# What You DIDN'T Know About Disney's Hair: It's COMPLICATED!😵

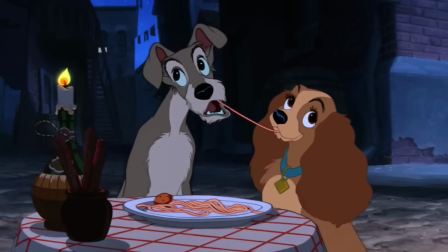[0:00]
I've been wanting to make this video for a while now because there's something about Disney animated cartoons that I don't think many people realise. And that's that if we take a look at these images here, you can clearly see a steady progression of image quality, animation, realism, now that's very obvious.
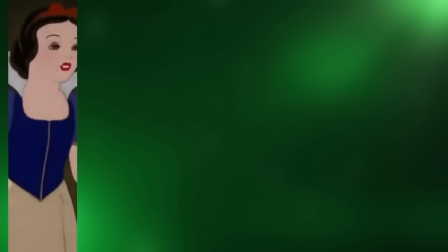[0:15]
But what's not so obvious is how far the hair has come throughout the years.
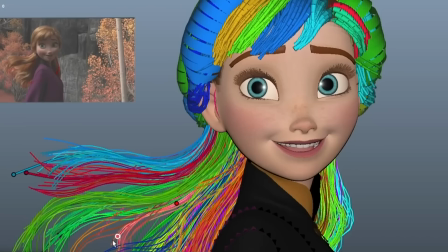[0:20]
And it kind of blows my mind because just the hair alone has its own world of problems that they had to overcome.
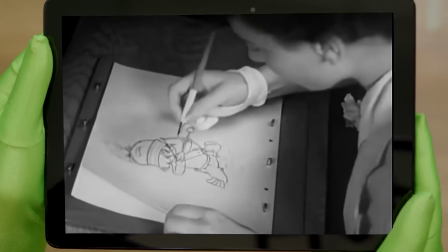[0:28]
For example, as Mr. Green is going to demonstrate here, back in the day they used to draw directly over a live action performance, or just use the performance as a reference.
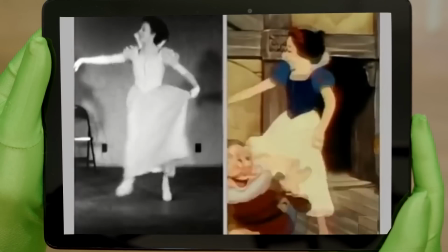[0:37]
And that's all very well and good,
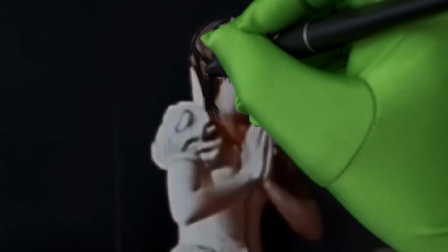[0:38]
up until the point where you start to draw over the hair and realise that drawing thousands of strands each frame is going to take a very long time.
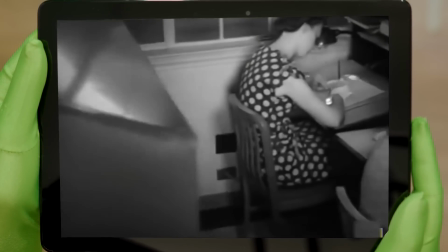[0:46]
Too long. But not to worry, because fortunately there was a very simple solution, which was just that, keeping it simple.
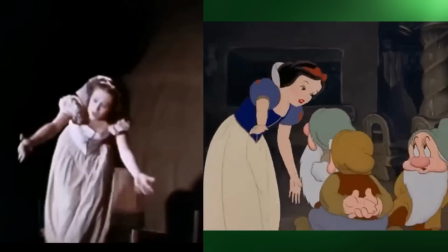[0:54]
For example, as we can see here in this clip of Snow White, the actress and Snow White herself had their hair up and fixed with a bow this allowed the hair to be drawn as
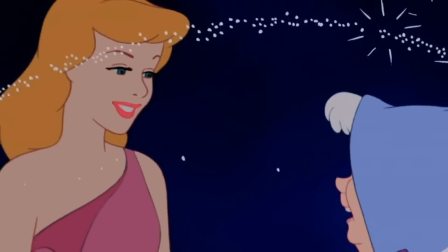[1:02]
if it were one solid mass this continued to be the solution right up until the little mermaid when
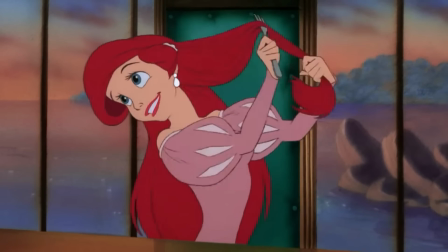[1:08]
computers were first used to ink and paint the animators drawings like for example here in
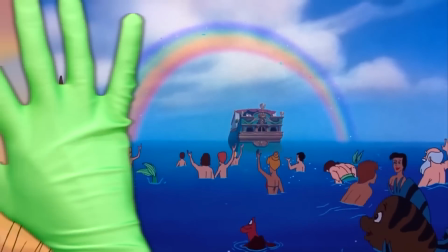[1:13]
this farewell rainbow scene but still disney's hair
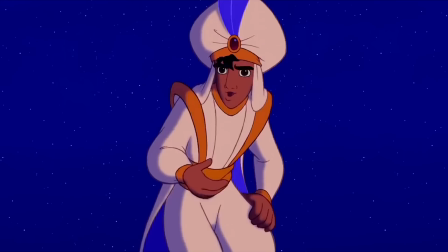[1:18]
continued to look flat and simplistic and this still wasn't really a bad thing because the characters
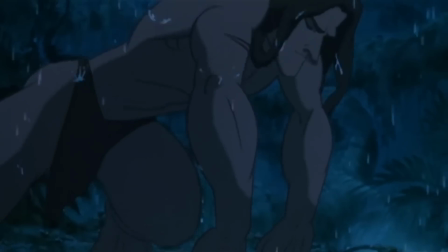[1:23]
themselves and the world they inhabited were also flat and simplistic however as technology
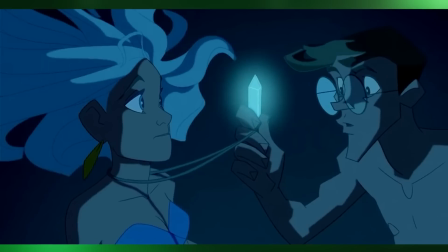[1:28]
advanced and characters began to have more detail hair once again became a problem and sticking flat and simplistic hair onto a
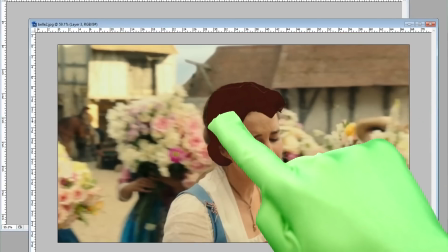[1:36]
more detailed character as you can see here doesn't quite look right and so disney's hair needed to evolve
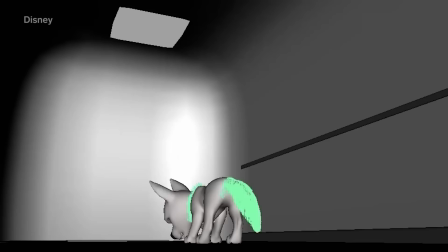[1:45]
now with films like chicken little and bolt this evolution became noticeable but it became even more noticeable with Tangled. In fact, you could say that Tangled brought a breath of fresh hair, but not without its own set of problems.
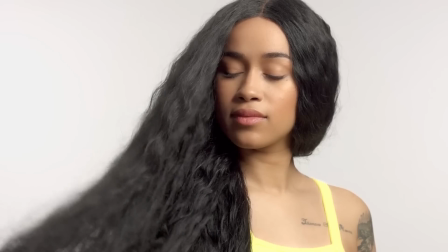[1:59]
For example, if the average human head of hair is composed of over 100,000 individual strands,
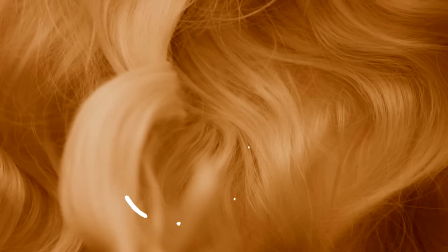[2:05]
and not only do these strands interact with the movements of the owner, but they also interact with each other and with external elements such as gravity,
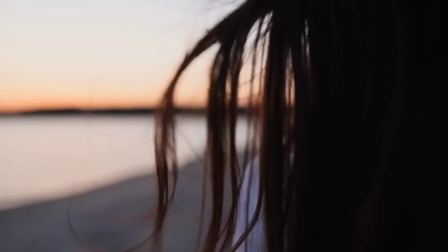[2:12]
humidity, static electricity, or the wind, and as we mentioned before,
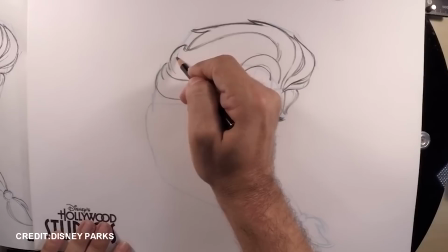[2:17]
if hand animating each strand of hair would be an excruciating if not impossible task then
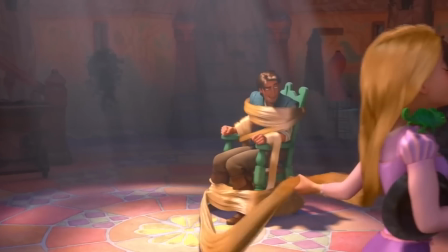[2:22]
how the heck did they make rapunzel's hair in the movie tangled look so good well fortunately with more advanced computer technology available software engineers could now create
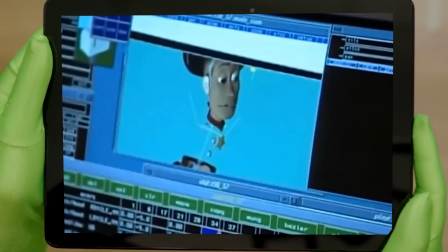[2:32]
software capable of handling such a task like for example a hair simulation
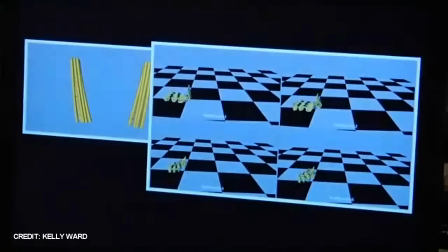[2:37]
program which they called dynamic wires that allowed them to apply the laws of physics to their
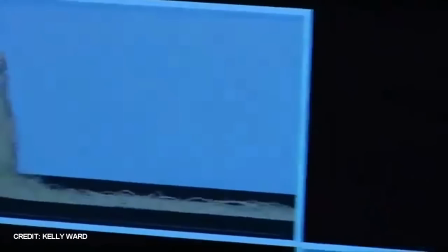[2:42]
hair simulation however unfortunately as with many solutions these also created a
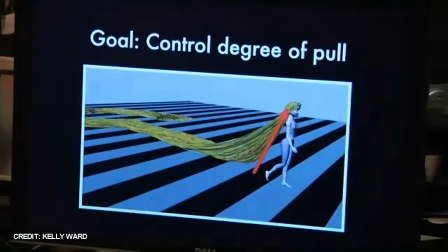[2:46]
new set of problems you see if rapunzel's 20 meter long locks obeyed
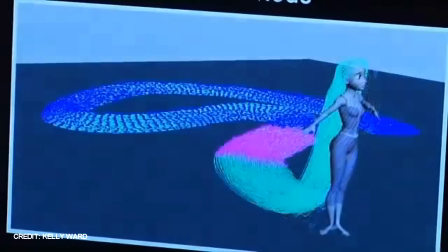[2:51]
the laws of physics then they would weigh over 30 kilos and would be dragging along the floor and pulling her back so in order to allow rapunzel to move
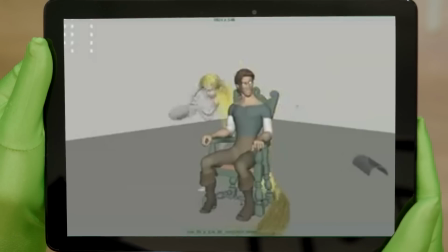[3:00]
around freely whilst her locks flowed beautifully behind her the software had to actually allow the animators to adjust the laws of physics too and
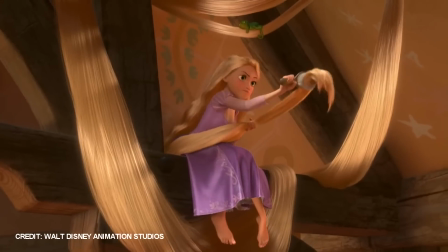[3:08]
in addition to acting in a plausible manner rapunzel's hair also had to look good and be directable.
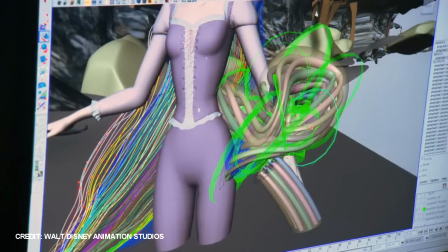[3:15]
So to accomplish this, the engineers also created iGroo.
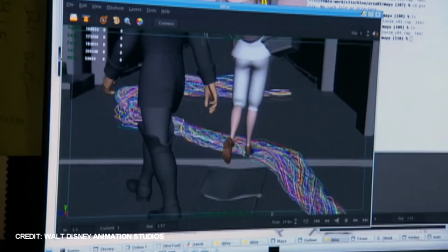[3:18]
This tool let animators separate Rapunzel's 140,000 hairs into 174 different tubes,
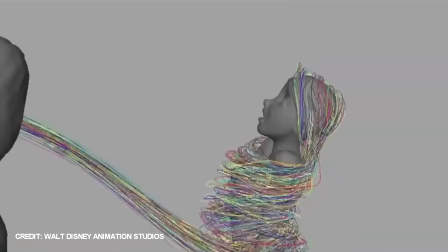[3:25]
and by doing this, the animators could sculpt the main locks of hair and therefore control the way the hair broke apart and came back together. The next step in Disney's Hairvolution was in the film Brave. Merida's hair wasn't thin and wavy like Rapunzel's.
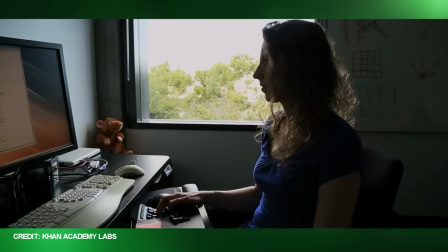[3:40]
It was wild and curly. Therefore, the software engineers had to evolve their simulation tool.
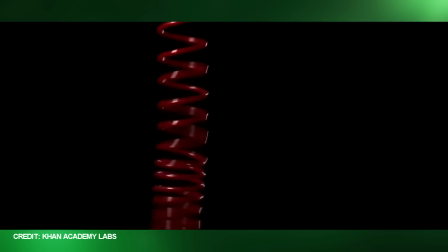[3:46]
After studying its behaviour, they found that curly hair actually acted a lot like a spring.
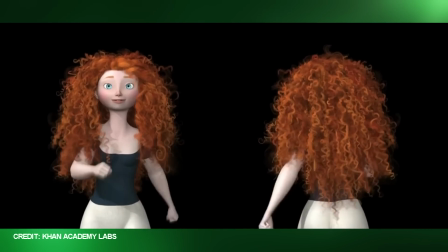[3:51]
However, after testing, they found that stiffer springs would hold the shape of the curl, but wouldn't bounce like natural hair curls,
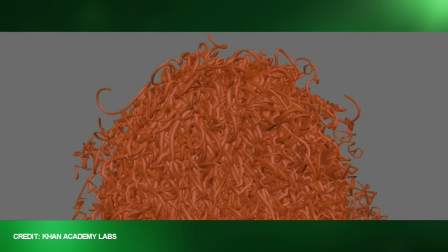[3:58]
and looser springs would bounce like natural hair curls, the shape of the curl would unwind and lose its shape.